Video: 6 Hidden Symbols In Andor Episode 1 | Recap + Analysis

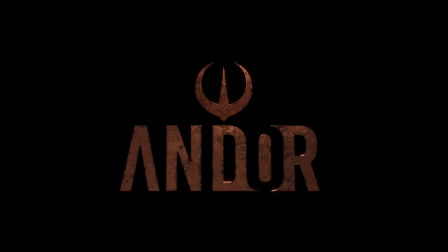Let's talk about six hidden messages in Andor's first episode.
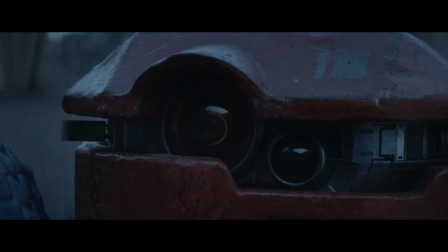They're all tied to visual and verbal cues, such as fire, corporate versus blue collar,
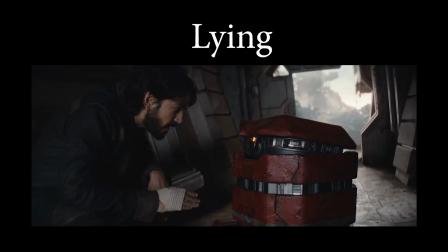the color white, the hounds, lying, and characters standing over one another.
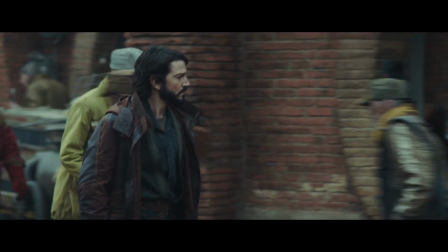Andor is the first high-quality Star Wars project ever, with recurring motifs and themes we can spot and analyze.
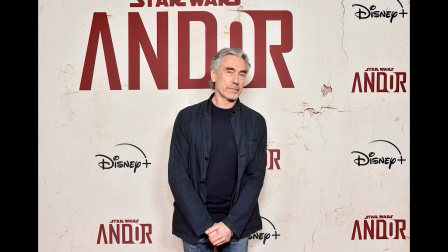I blame veteran head writer Tony Gilroy for giving us such a quality show,
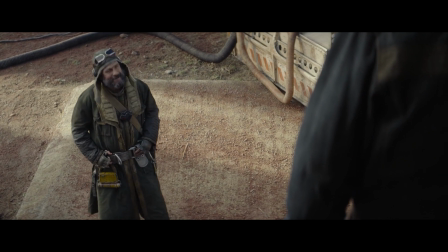Without further ado, let's get into the hidden messages of episode 1, 1 by 1, Fire.
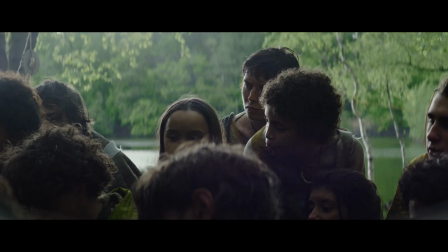When Cassian's a boy on Canary, he lives amongst a tribe of other children.
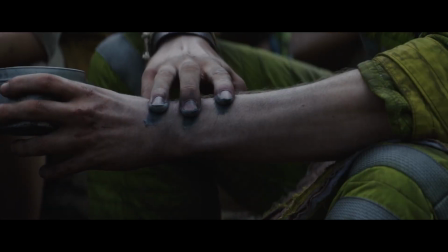Before they go out on a hunting mission, they smear themselves with ashes from their fire.
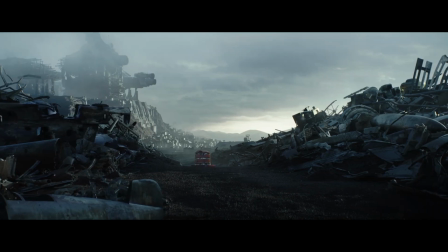Fire is important to this show, I think. Ferax is a highly industrialized planet featuring houses made of bricks.
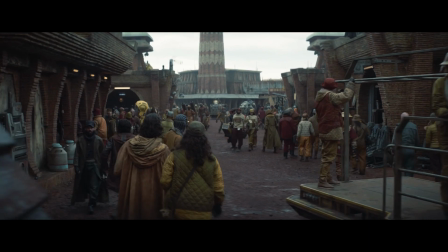To make bricks, you need to mix, mold, and burn them in a furnace, right? and later we find out that the dead on Farricks become bricks themselves.
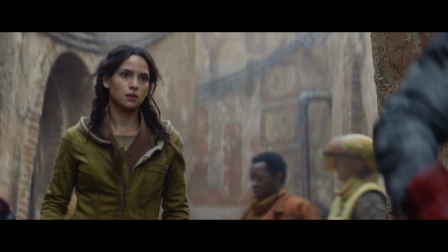They get cremated and their ashes are then mixed with mortar, turning them into bricks.
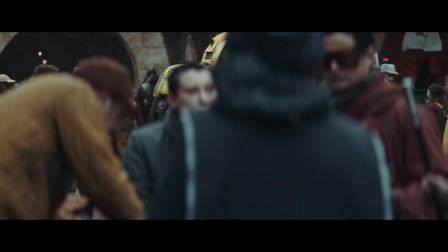We have to look at the clothing of people on Farricks as well. They wear a mix of red, orange, and yellow colors predominantly, the colors of fire.
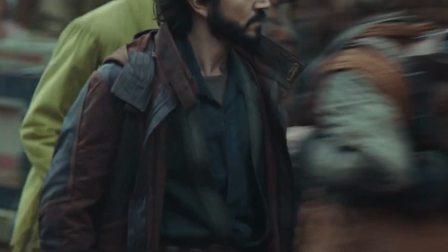Kashian himself wears a dark red jacket and his droid is dark red as well.
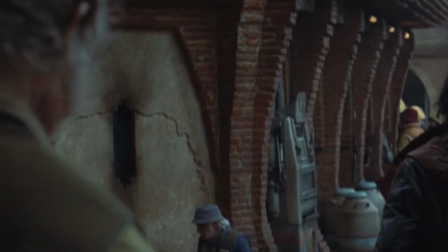And what color are bricks? I don't need to answer that one. What about the wall of gloves.
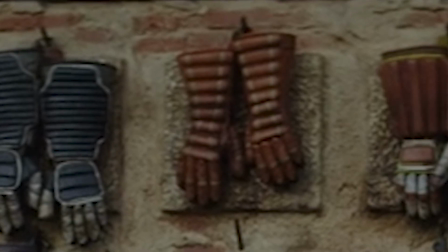There's a mix of yellow, red, and orange present here. It's fitting.
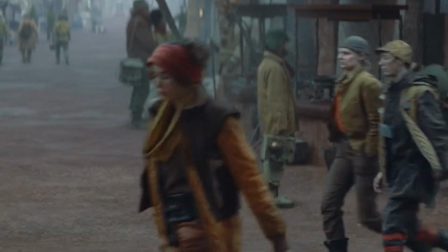The people of Ferex represent the ember of early rebellion that eventually catches fire across the galaxy.
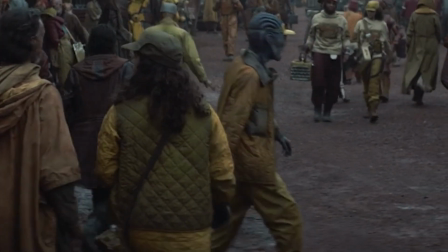What better thing than fire to act as a metaphor for the rebel cause?
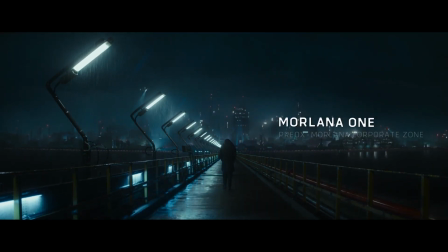Corporate vs. Blue Collar. The first scene takes place on Morlana I in the Priox Morlana Corporate Zone.
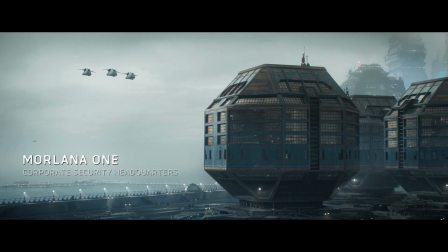Priox Morlana is a corporate entity that the Empire hired to act as a governing body in the sector Ferex exists in.
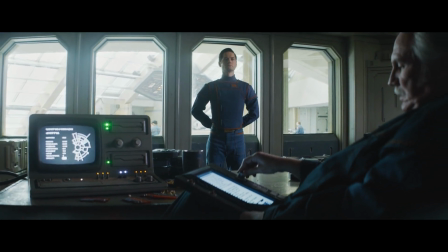Contrasting Morlana to Ferex is fascinating. Priyak's Morlana is a corporate entity.
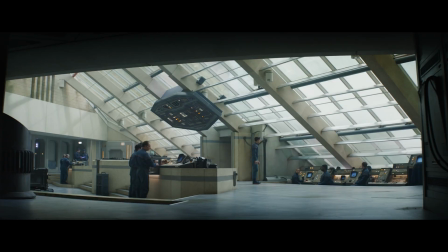Ferex is a planet of blue-collar workers. Morlana's offices have a ton of white light that shines through windows built above them.
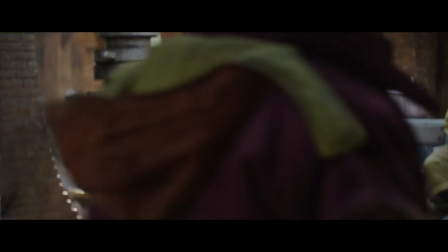Ferex is more colorful with its reds, oranges, and yellows, and it's also darker.
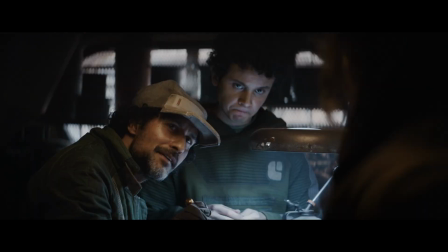There's a lot of light that gets in through their dense brick buildings. You could see this difference in transparency in two ways.
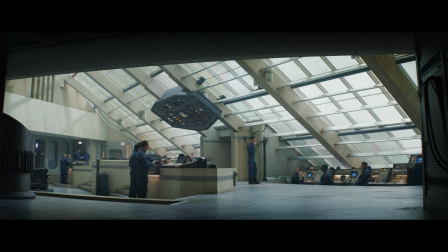One, Morlana can see all. In one scene, Cyro Karn checks flight logs with a co-worker.
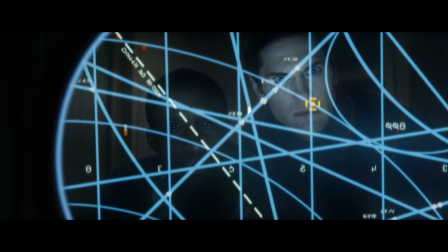They stare at a transparent screen and pinpoint the ship Cassian took to visit Morlana 1.
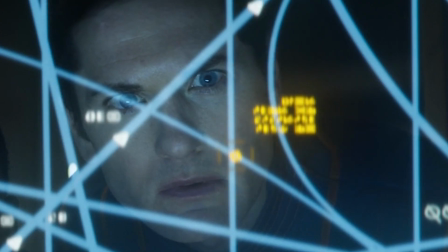His ship is shown in yellow, by the way. They're able to see everything. thing.
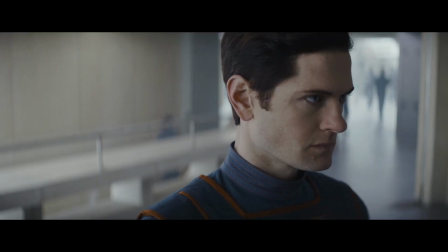The second way we can interpret this design difference is through the lens of fragility.
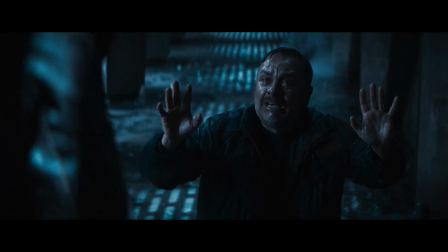The Empire is fragile in this series, and they're fragile because they're lazy, cocky, and arrogant.
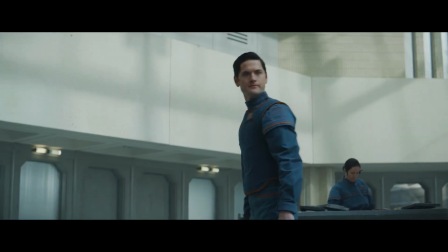Set up a desk here to monitor anything that comes in. Let's go!
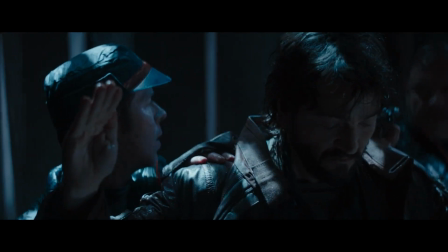That arrogance creates ignorance, which is something the Rebels exploit to their advantage.
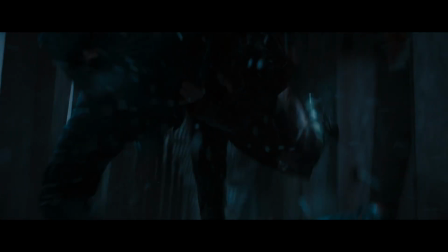If you throw a brick at a brick, it'd bounce off like a bullet off the Incredible Hulk.
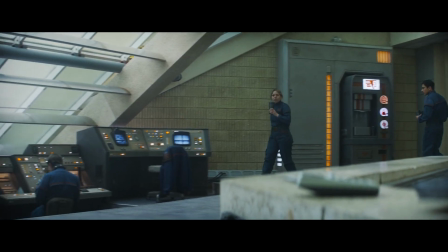And episode one of Andor makes it a point to show how lazy these corporate workers actually are.
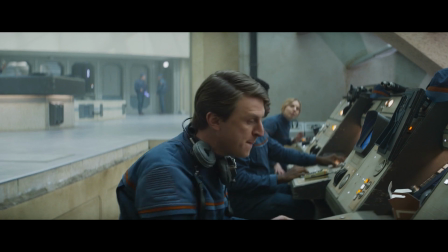The only one who's actually doing anything is Syro Karn, which is annoying for the audience since we want Andor to get away with everything.
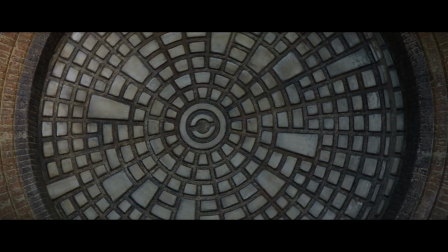The people of Ferex though are hard workers, tough, resilient, strong, like bricks.
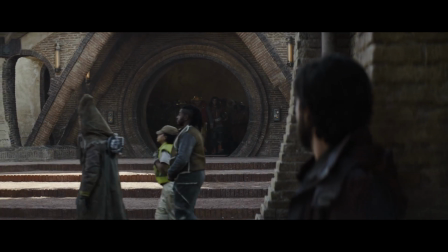They represent a way of life, a set of values that's stronger and more durable than the cockiness of the Empire.
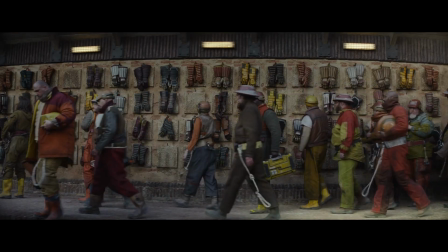If you listen closely to the music on Ferex, you can hear sounds of tools clanking and banging together as the heart and soul of the beat.
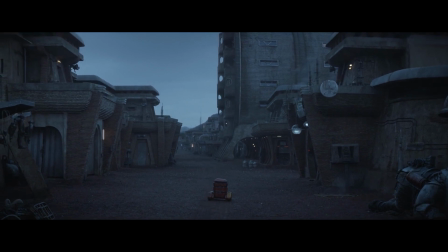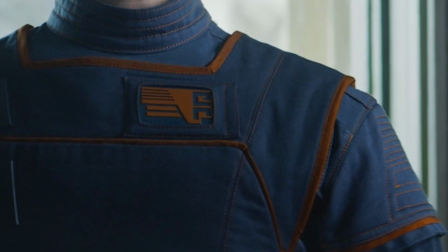Not to mention the colors of Marlana's corporate uniforms are blue, a color diametrically opposed to the reds of people on Ferex.
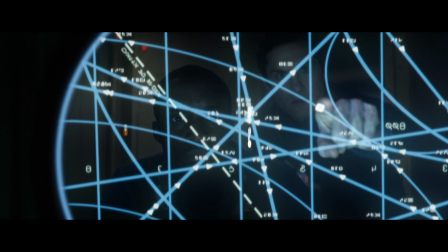You can interpret blue as a cold, rigid color, which is exactly how the Empire is, cold and rigid.
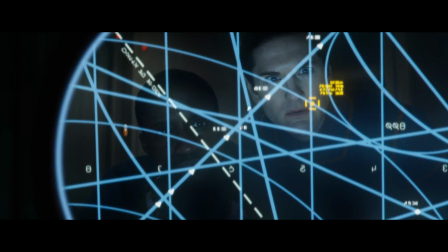One guy on Marlana I is even eating blue noodles, and the shiplog that Cyro Karn looks at with his associate is blue too.
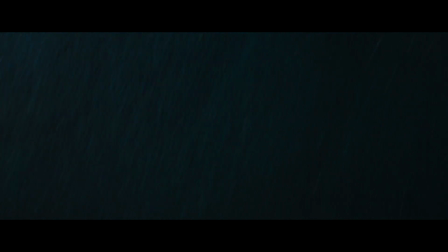The color white. The first shot of Andor is a dolly of bright white lights passing by as Andor walks across a deck.
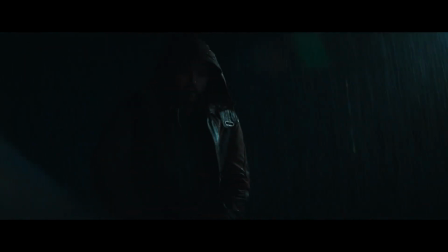He hides his face from them with a hood. In Marlana corporate offices, a lot of white light cascades through the windows above.
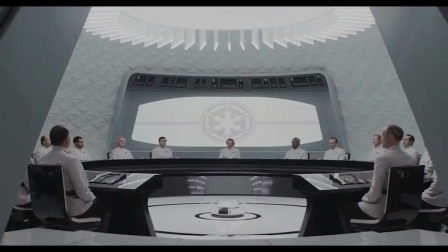The Empire in Star Wars represents white, of course,
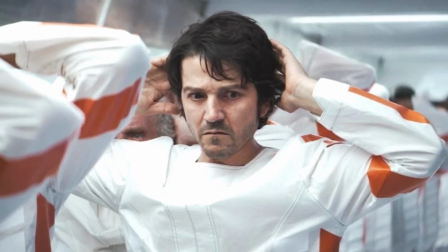a color that we'll see more of in the infamous jail Andor gets trapped in and the meeting room where Empire leaders meet.
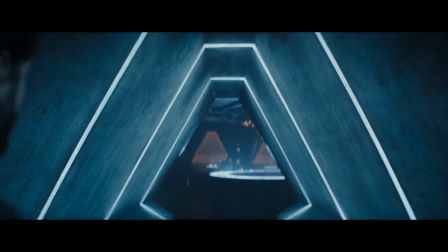They rule with an iron fist. They have very strict rules on what is and isn't allowed.
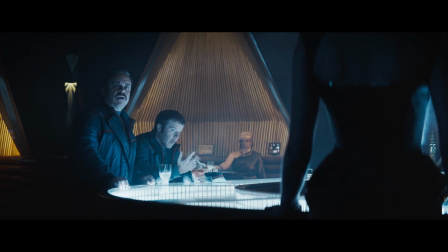There's no freedom or nuance with them, only rules, black and white.
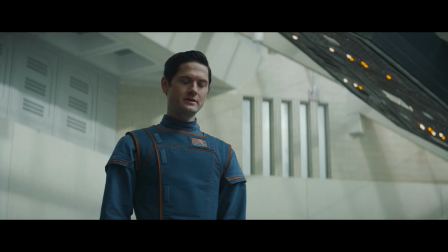These color design choices create a very interesting dichotomy between the cold,
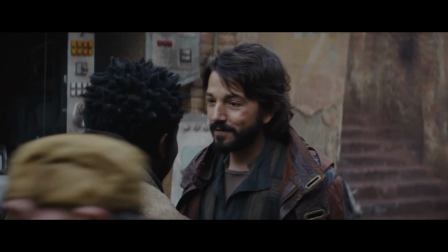rigid nature of the Empire, and the fiery, passionate nature of the Rebels.
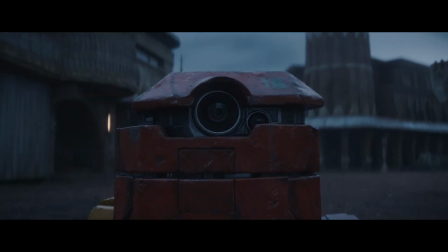The Hounds. My favorite scene of this episode is when the Corellian Hounds come running into the street and pee on B2 emo.
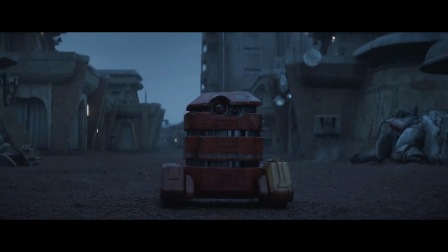Then B2 shocks them. By the way, electricity, that's something that'll show up later in the show, believe that.
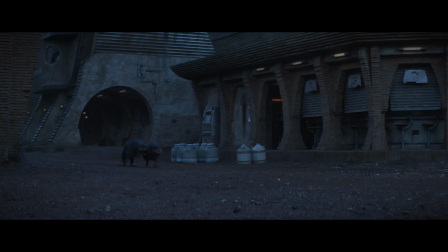Anyway, I think the Hounds are a representation of the Empire, they're figuratively taking a piss on the entire galaxy and too stupid to
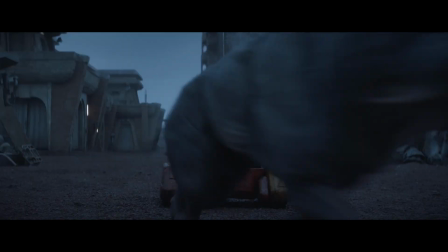see that the people they're pissing on are more than capable of defending themselves.
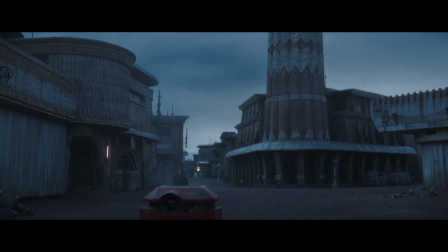Why put this scene in the episode? For comic relief? I don't think so.
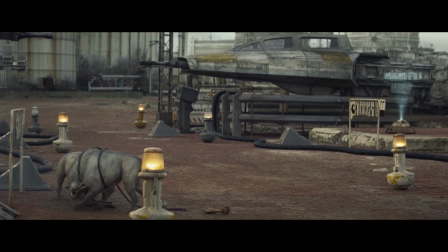I think a writer as good as Tony Gilroy put this in there as a way to show something more.
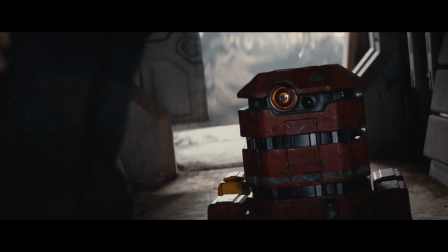Lying. In the very next scene, Cassian asks B2 Emo to make a lie.
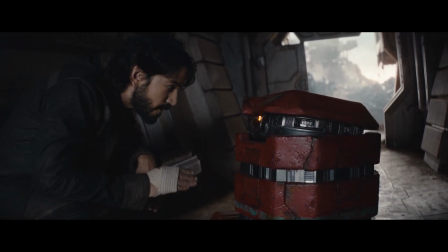Listen to me, it's important. I know it takes a lot of energy, but can you make a lie for me?
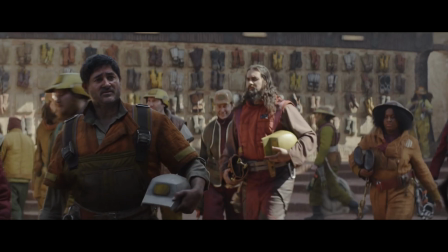If I can lie, I have adequate power reserves.
There's actually a lot of lying in this episode on all sides.
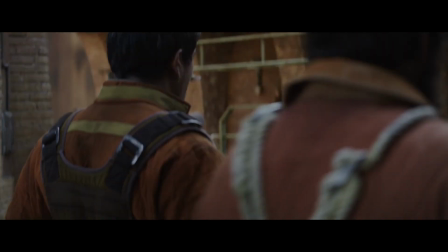Cassian visits Brasso, and they create a story together about how they went out and got drunk the night before.
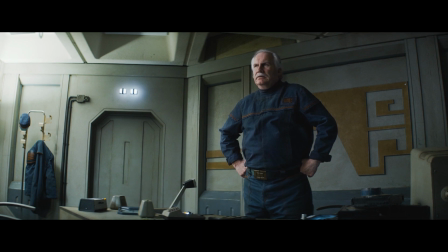Chief Hine makes up a lie about how the two officers that Cassian killed actually died in an accident.
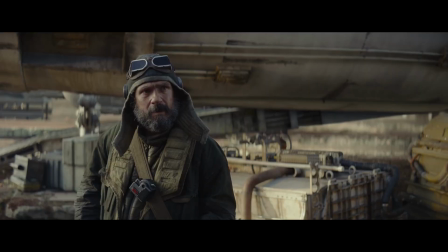Cassian isn't entirely truthful with Bix about parts he has to sell, and doesn't tell the hangar dude where he took his ship.
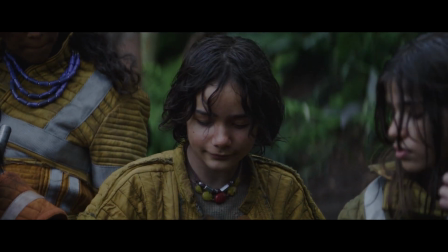Lying is important in Andor. There's a lot more where that came from throughout this series, obviously.
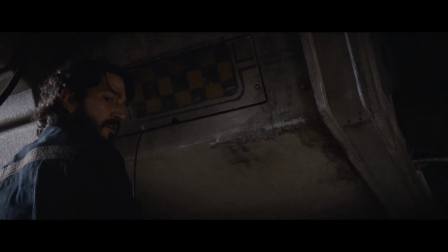But I do want to zero in on the point that lying takes a lot of energy for droids. It takes a lot of energy for humans, too.
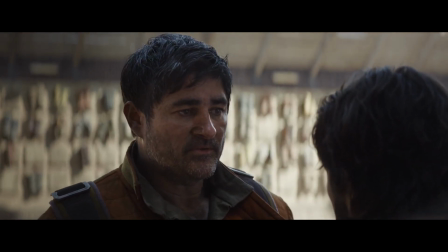It's almost like you have to work twice as hard at all times, since you're doing the thing you're lying about and making up a suitable story that covers up the lie.
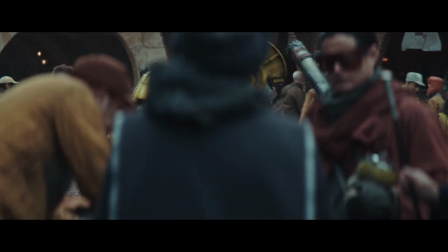This fact raises the stakes of this show a good deal higher, here, making it so much harder for our protagonists.
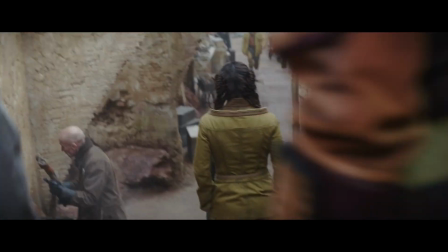And like I said before, Faryx is a dark planet with lots of alleyways, corridors, and buildings with little to no windows for light to pierce through.
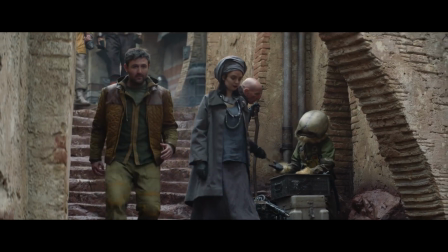I think this reinforces the idea that Bix, Brasso, Cassian, and more people on Faryx are straining themselves to cover a lot of stuff up.
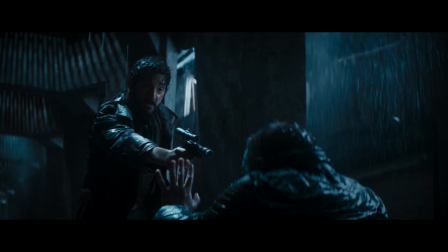Characters standing over one another Andor Episode 1 features a lot of conversations where one person is higher than another.
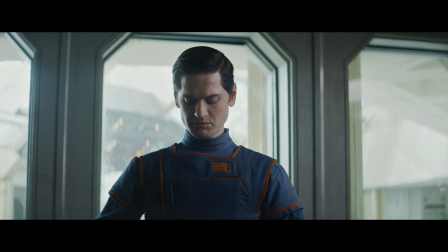Syril Karn is a perfect example. In his first meeting with Chief Hine, he is visually higher than him most of the time,
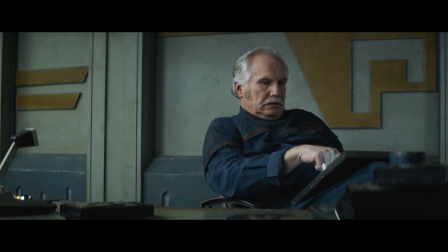representing his deeper commitment to the cause than his own chief, who doesn't care that two of his men were just killed.
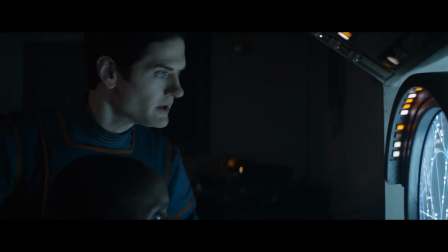Syril interacts twice more with grunt workers that are framed below him, once when finding Cassian's ship on the shiplogs,
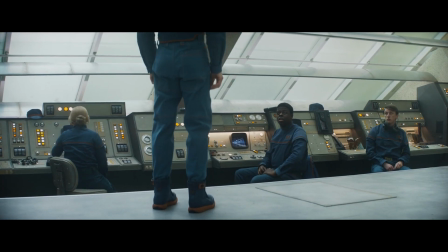and another when he tries to motivate a few workers to find more information about Cassian's whereabouts.
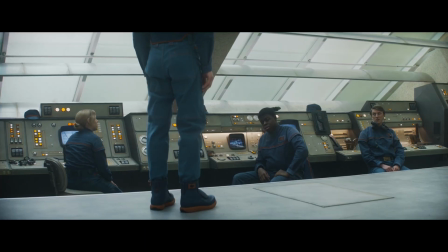His feet are literally where their heads are in this scene.
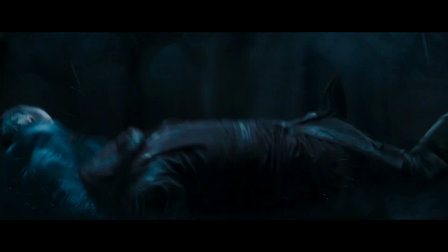When Kashian fights the two Primor employees, he relishes the power he has over them by shouting,
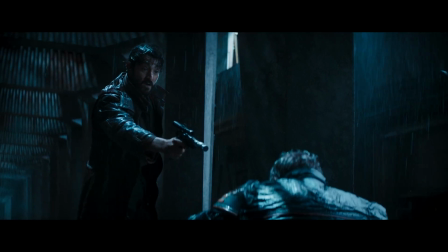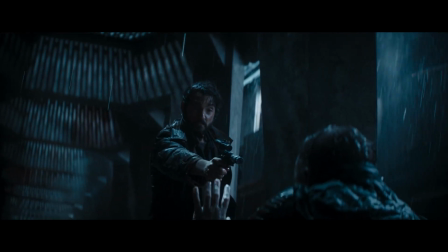He stands over them in this scene.